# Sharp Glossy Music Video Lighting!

Hey guys, before this video starts, you can get a free cinematic sound effects pack in the description below. No strings attached. It's absolutely free. Check it out. It's amazing. My name is Joshua Olufemii, and in this video, we're gonna actually break down a pretty cool lighting setup that I did for the last music video that I shot out in Dallas, Texas. I kind of want to answer a question that I've heard asked a lot.
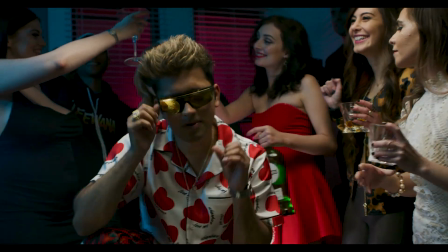What do you need to do to get that glossy professional look when you are shooting a music video?
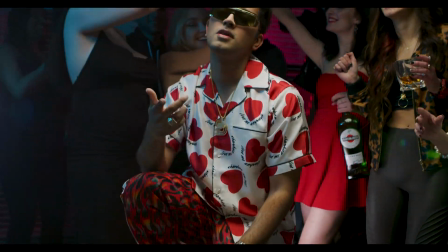The most important answer to that is you got to have your lighting right, and that's what we're going to talk about in this video.
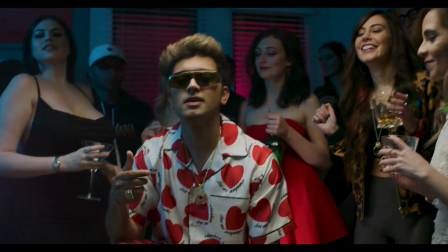I've talked about this a little bit in past videos. There's other things regarding, you got to make sure that you have an MUA that knows how to do great skin smoothing makeup. It helps to have a VFX artist that's able to do really good digital makeup, which usually just involves tracking a blur effect via an adjustment layer on the person's face to kind of smooth it even more.
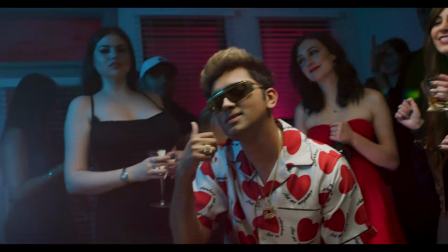And also you can use kind of a higher shutter speed to make things look sharper. But in the end, guys, it has to do with the way that you light your talent in the first place. And that's what we're going to cover in this video. So before we start though, of course, I got to talk about my channel sponsor, Envato Elements.
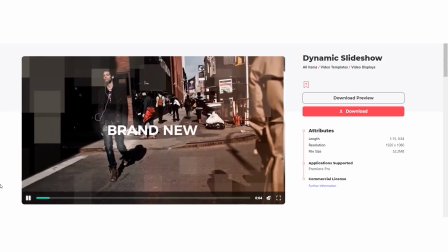It's an incredible subscription service that gives you unlimited downloads to over 100,000 digital products, whether it be stock footage,
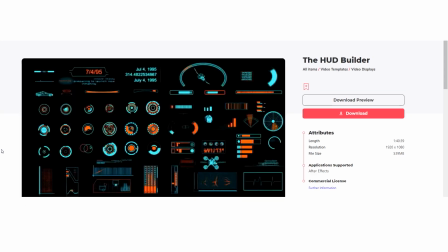royalty-free music, sound effects, VFX packs, overlays for Premiere Pro and After Effects motion graphics packs,
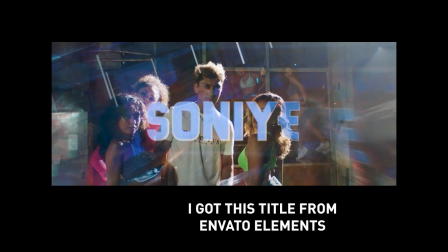literally any dope digital product that you can think of that you'd ever want as a video editor, you can get with Envato Elements. And it's only $33 a month. You can get your first month for $9 via the description below. Please check it out. Every subscription really helps the channel, and I'm literally downloading stuff through them like every day. So let's start the video.
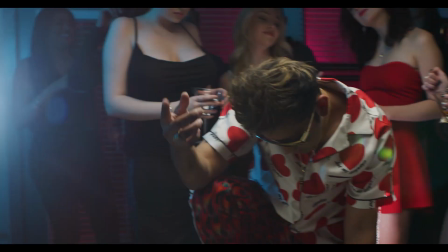Alrighty, so guys, as you can see, this is a really cool shot that I actually was able to light and shoot in Dawana's apartment.
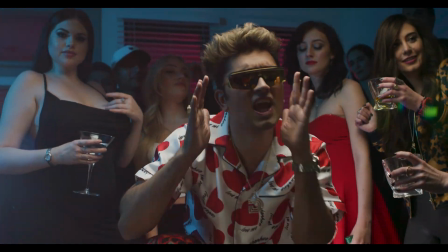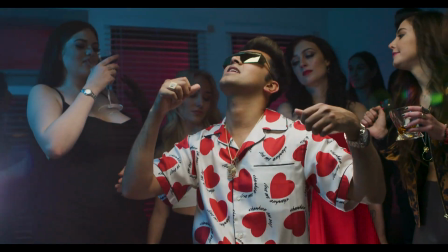You can kind of see the light peeking through the top. That's obviously something that
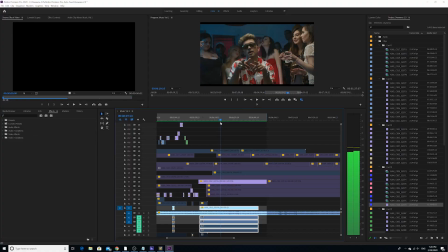we're gonna need to hide in the final edit. You can kind of see, even without the color, we're gonna do some cool color correction at the end, but even doing the raw footage,
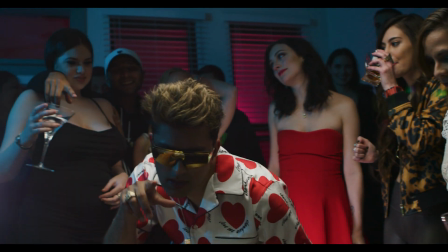you can kind of see how the footage pops from the background, him specifically, and there's kind of this glossy professional look that
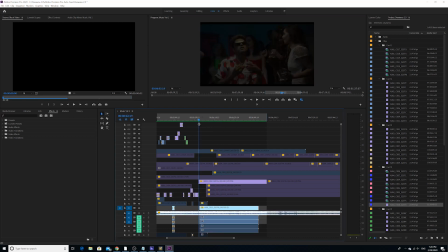you've come to love when you watch professional music videos. I'm going to talk about the lighting setup.
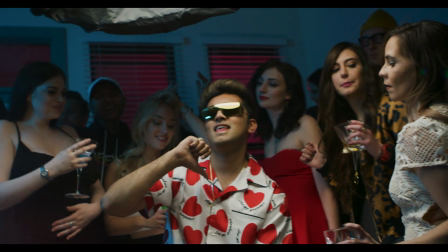So the first thing that we did, as you can see, is we had to light the background up.
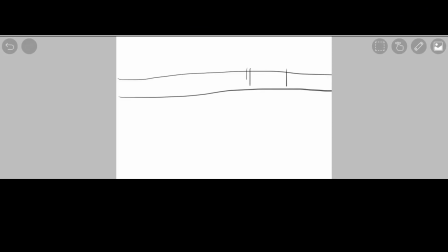We had a back wall, there was a window, and then outside the window was a mini LED spot made by Aperture. And as you can see, that's what basically made any light coming in through the window look completely red.
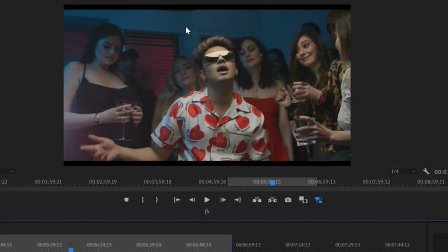It was kind of a cool surreal look. And then on the inside wall, we had a blue light. Basically used a blue LED stick.
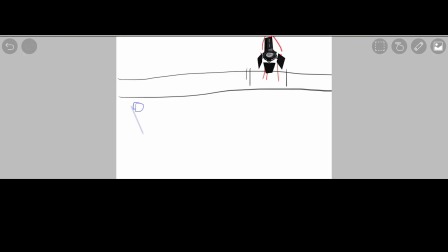It was kind of cool. The blue LED stick we put on one side, and we kind of shot it out at a sharp angle so that it basically made the entire back wall dimly lit blue.
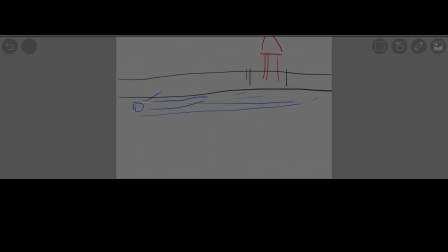We basically kind of piled a bunch of people then in the back as well, you can see.
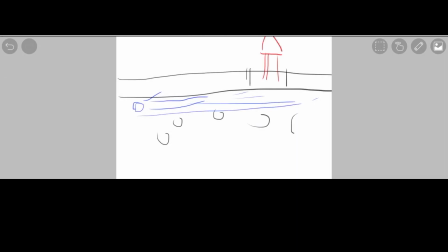Just a couple of people. And then we're going to draw Dawana.
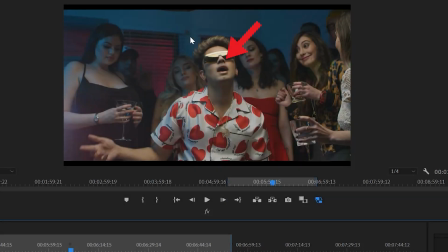Dawana was the main subject right in the front. Do that.
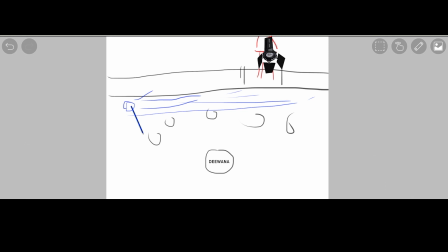Draw Dawana right there. Cool. And then the next thing that we did is we had to light up Dawana. And the one thing that I really liked is we really wanted to make sure that Dawana was lit brighter than the background, so he would pop out from the background. We wanted him to be lit a different color than the background.
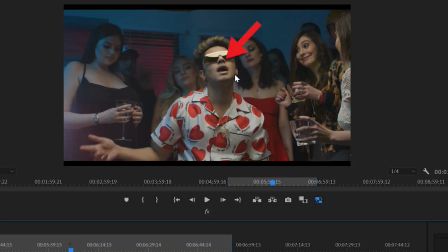And then we also wanted Dawana to be lit really softly. We wanted it to be a soft light that lit up Dawana.
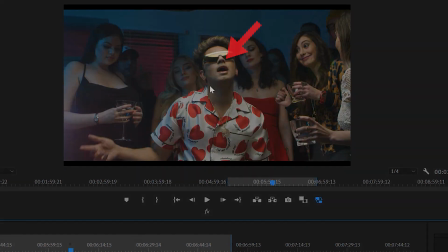So what we did was we actually used a giant 300D Aperture light.
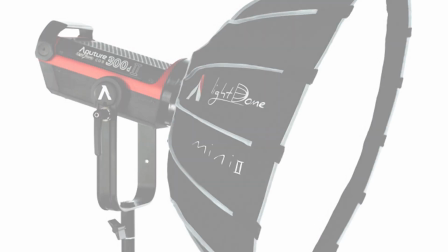It's an LED light that's about the equivalent intensity wise as we're gonna say a 2K halogen.
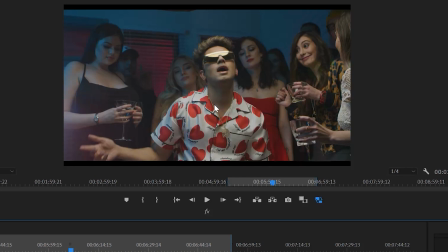So it's really bright. And then we put the light inside of one of Aperture's light domes. It's basically a big softbox. And we put that light above Dawana, but a little bit in front of him as well.
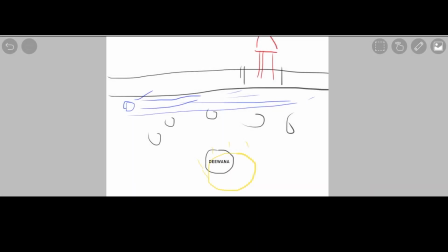I was like trying to figure out how I was going to draw this, but basically this light is above his head. Dawana is the black circle. The light is the bigger yellow circle. It's above his head, as you can see, but it's a little bit in front of him, shining back at his head from a really high angle.
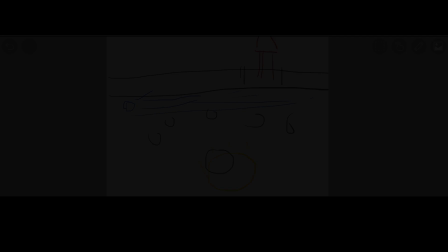And that gave you this really cool, soft, poppy look. It was a really cool beauty look, I'd call it.
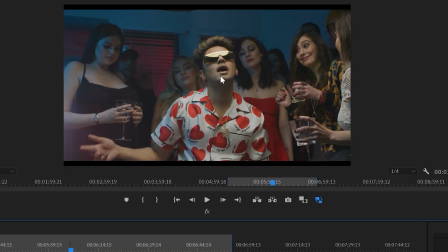And then one thing that you can see is, you can see that there's a little bit of fill kind of in the on the side. So the light, I'm gonna tell you, the light was above and in front, and then a little bit to the side on this side.
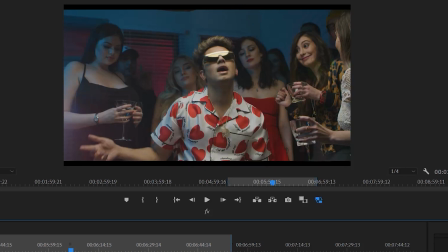And so we had to have a little bit of fill to fill in the shadow that was gonna be made on the bottom side of his face on the other side. So what we did was we actually had a little bounce board.
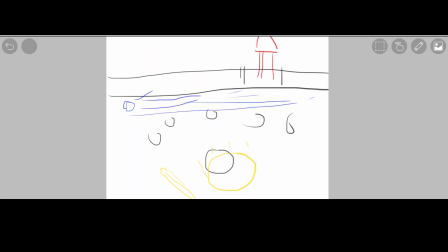It's going to be represented by a little skinny line, and what that essentially did was it just bounced some light,
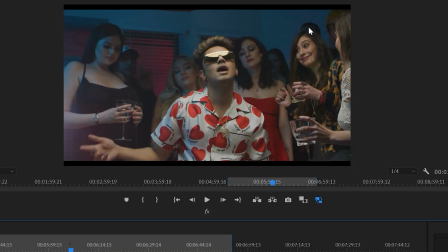mostly the light from the big softbox light up on top, back to fill in this shadow that was really dark on his face. Lastly, last light we have is actually a light that you can't see, but we actually put a light directly behind him, a hard kind of spot LED light.
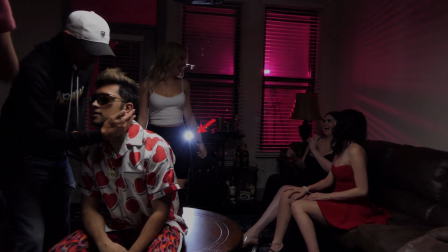I think it was the exact same light that we had outside, but it didn't have red gel over it.
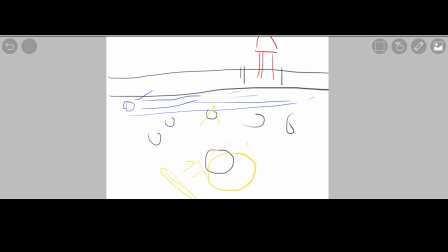It was just completely white, and we were trying to use that as a hairline light. I don't know how well it actually worked.
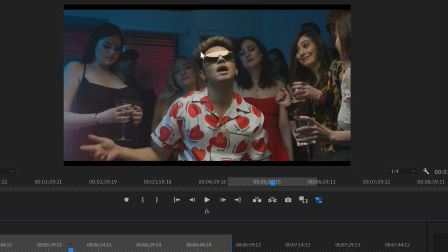It was supposed to basically create like almost a halo of light around his edges. It didn't really quite work that way, but that's kind of the main idea behind most hair lights.
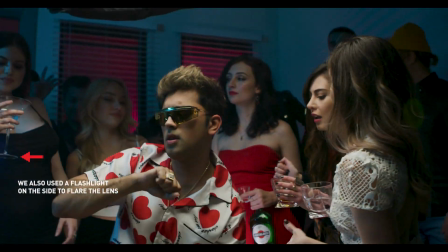It's really important to take lighting into consideration when you're trying to create a really professional foreground pop.
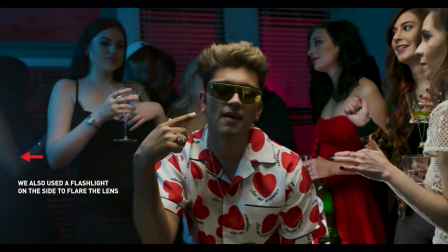One thing that we wanted to make sure too is that he popped out.
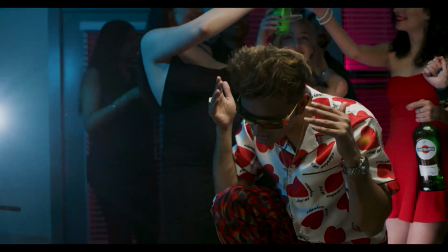Not only was he brighter than the background, but we also wanted there to be a lot of color contrast as well.
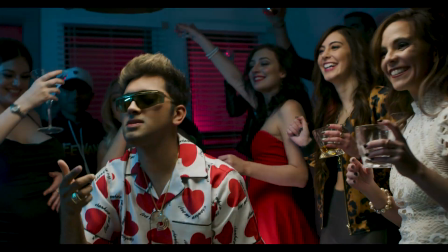So as you can see, we have a lot of color contrast going between the red to the blue
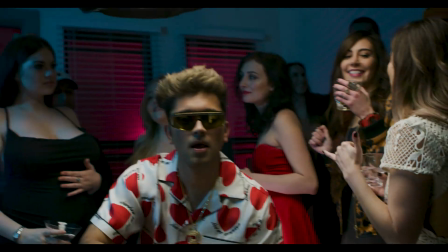to the talent, which are kind of washed with a mix of kind of white and blue.
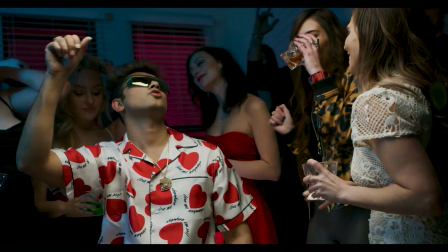And then we have the main talent, the main performer, Dawana,
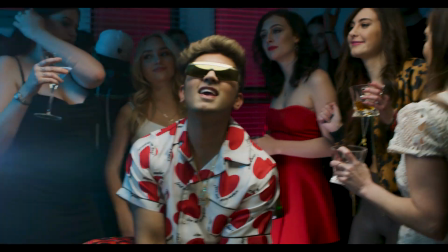who is bathed in completely white soft light so that he completely pops out from the background in a really cool way.
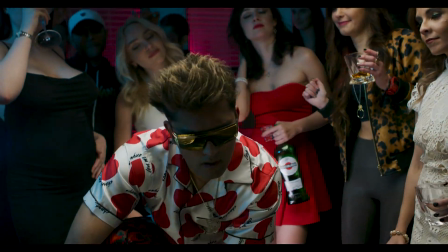That was the idea. Thank you so much for watching, guys, and as always, remember to keep it chill.